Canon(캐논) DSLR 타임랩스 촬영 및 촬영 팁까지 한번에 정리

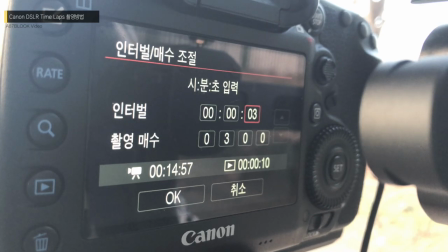4:07 먼저 앞서 말씀드렸다시피 일단 이런 식으로 타임료트를 인터벌이랑 촬영 매수 이런 걸 조절을 해주시면 되는데 지금과
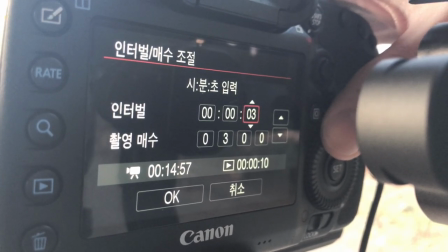4:14 같은 경우에는 샘플 촬영이기 때문에 그렇게 긴 시간 촬영을 하지 않고 짧게 촬영을 한번 해보도록 하겠습니다.
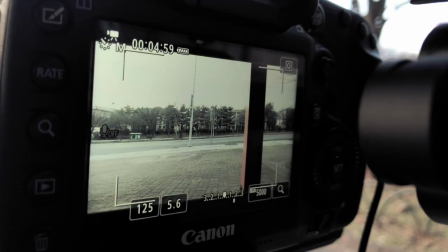4:22 이렇게 설정을 해주신 이후에 반셔터를 눌러서 해당 쪽으로 와주시고 그 이후에
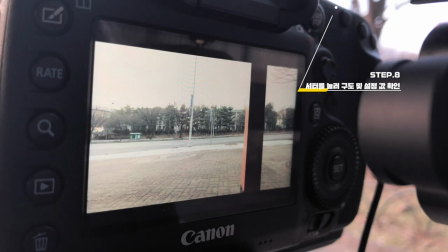4:26 이런 식으로 한번 셔터를 봐서 구도나 이런 걸 한번 확인을 해주세요.
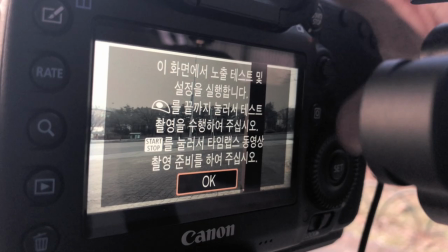4:32 자, 그 다음에 이렇게
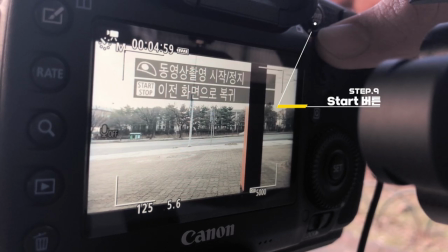4:37 이 스타트 버튼을 누르시게 되면 이런 메시지가 뜨거든요.
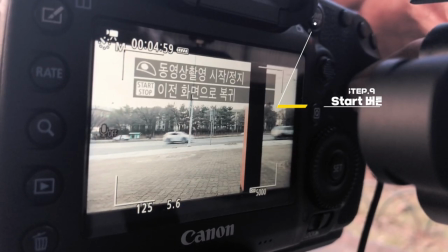4:42 동영상, 촬영 시작 정지, 이전 화면으로 뽑기 이 화면이 뜨게 되면 이 이후에 그 다음에 셔터를 길게 눌러서 촬영을 해주시면 됩니다.
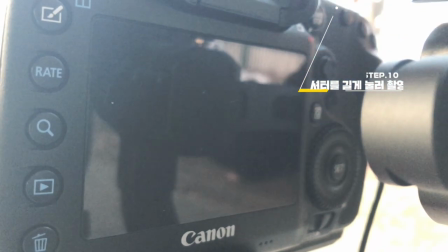4:51 보시면 약간 좀 변화하는 부분이 있어요. 자, 뭐냐면
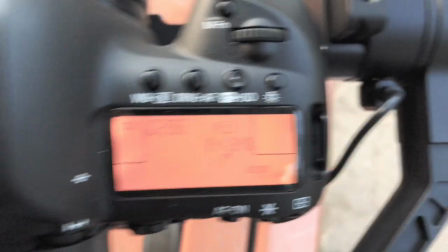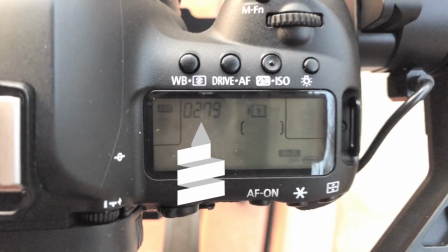5:00 이거 보이시죠? 위에 숫자가 20, 280, 279, 277 이런 식으로 준잖아요
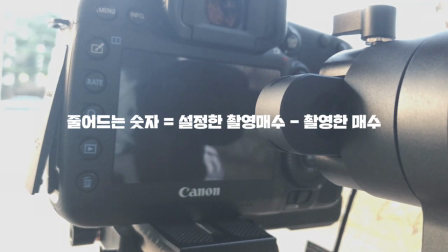5:11 이게 뭐를 의미하냐면 아까 전에 설정을 했을 적에 제가 300장이라는 촬영 매수를 선택을 했죠
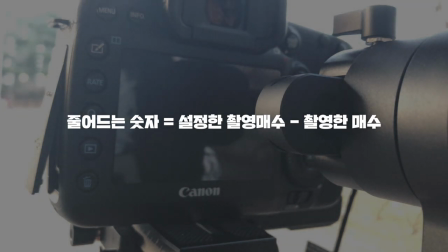5:19 그 300장에서 한 장 한 장씩 인터버를 둔 1초마다 이
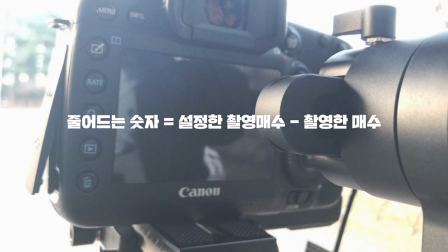5:25 숫자가 깎아나가는 거예요 그러니까 쉽게 말하면 이거는 잔여 촬영 매수가 되는 거죠
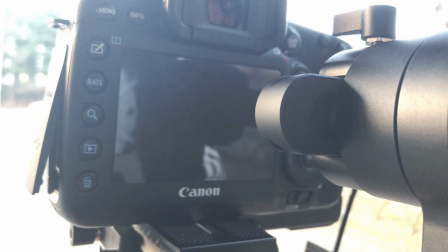5:31 자 이렇게 해서 좀 촬영을 할 때까지 한번 기다려 보도록 하겠습니다
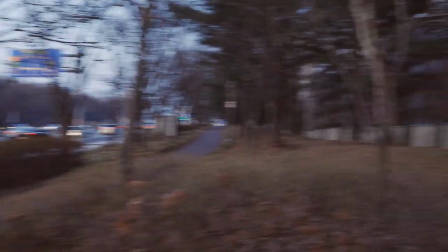5:37 자 이제 촬영은 전부 다 끝났고 이 결과를 한번 집에 가서 확인을 해보도록 하겠습니다
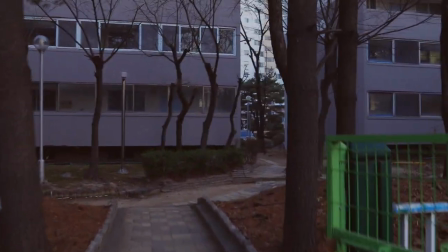5:46 너무 미세먼지가 많아가지고 빨리 집에 들어가 봐야겠네요 자 지금
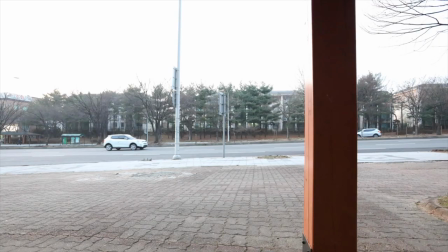5:51 집에 들어와서 카메라에 있는 영상을 한번 빼봤는데요 지금 보고 계신 화면 한번 플레이를
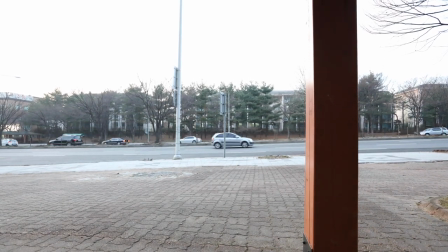5:56 해볼게요 지금 약 10초 정도에 녹화가 된 영상인데 보시면은
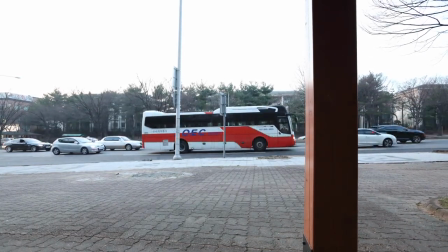6:02 영상 자체가 약간 자연스럽게 어떻게 보면은 타임랩스가 아니라 영상을 빨리
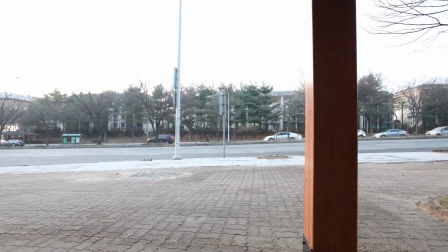6:07 감게 한 듯한 느낌이 나는데요.
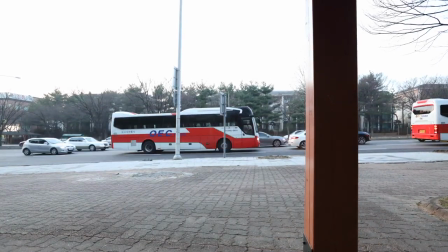6:09 예를 들어서 인터벌을 제가 3초로 뒀었다라고 하면은 이거보다는 좀 더 뚝뚝뚝 끊기는 듯한 느낌이 나겠죠.
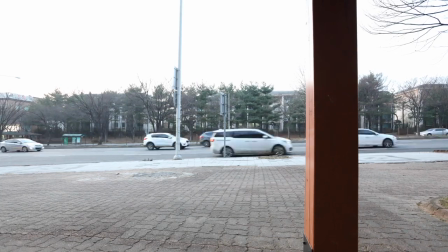6:17 지금 마지막에 말씀드리고 싶은 거는 이 인터벌이 왜 중요하냐 하면은 비교적 물체가
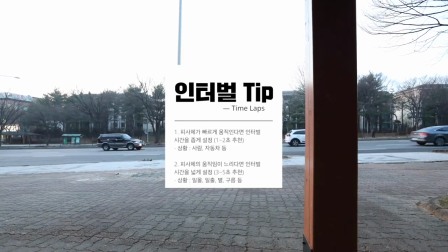6:23 빨리빨리 움직이는 경우들 그러니까 예를 들어서 자동차라든가
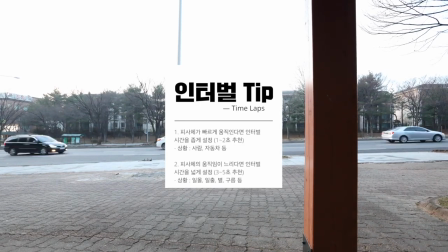6:29 아니면 지난달 사람들 같은 경우에는 인터벌 타임을 좀 좁게 줘서
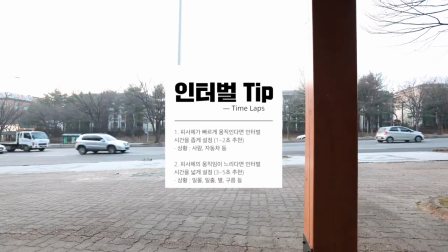6:34 너무 뚝뚝뚝 끊기지 않게 촬영을 하는 게 중요하고요.
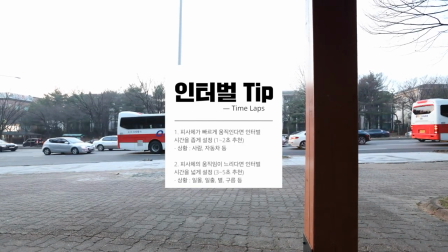6:40 반대로 구름이나 달, 별, 해지는 거, 노을,
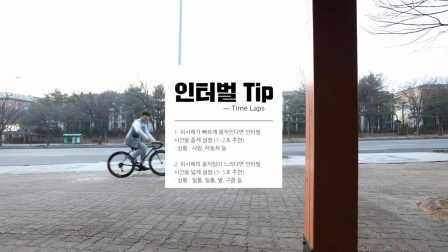6:47 일출, 일몰 이런 천천히 아주 서서히 장기간 움직이는 피자체를 타임랩스로 촬영을 할 경우에는
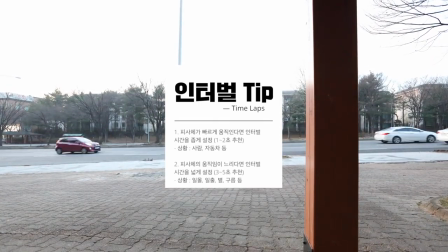6:55 인터벌 간격을 조금 더 3초 이상, 3초에서 5초 사이, 더 길게는 10초에서 20초 사이 이렇게 해서 촬영을 하기도 해요.
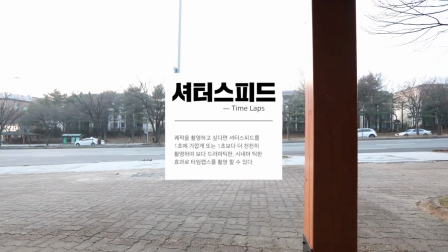7:04 그리고 셔터 스피드도 타임랩스 촬영할 때 꽤 중요한데 셔터 스피드가 중요한 이유는
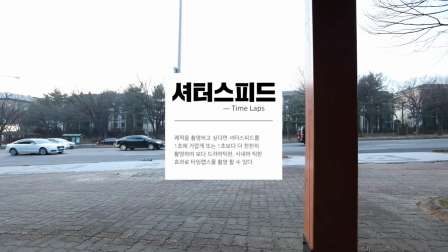7:12 야간에 자동차들이 움직이는 궤적 같은 걸 좀 더 드라마틱하게 시네마틱하게
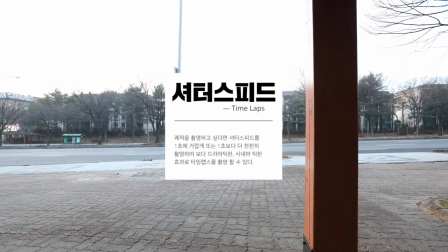7:18 표현을 하고 싶다고 한다면 촬영을 할 때 설정값 자체를
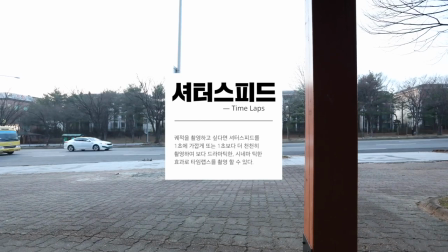7:23 그러니까 셔터 스피드 자체를 조금 늦춰서 최대한 늦춰서 촬영하는
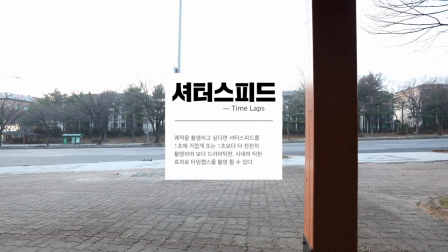7:28 것도 좀 더 고급스럽게 나오는데 효과가 좋다고 생각을 합니다.
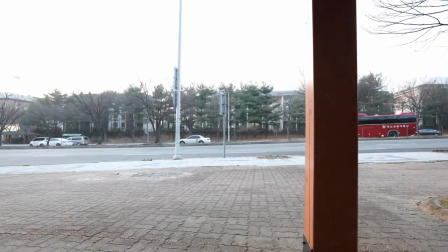7:34 이것으로 파이널컷 프로가 아니라 캐논 카메라를 이용해서 타임랩스를 촬영하는 방법에 대해서 알아보았습니다.
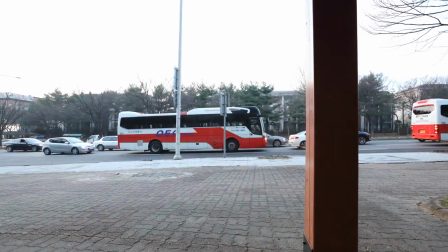7:43 감사합니다.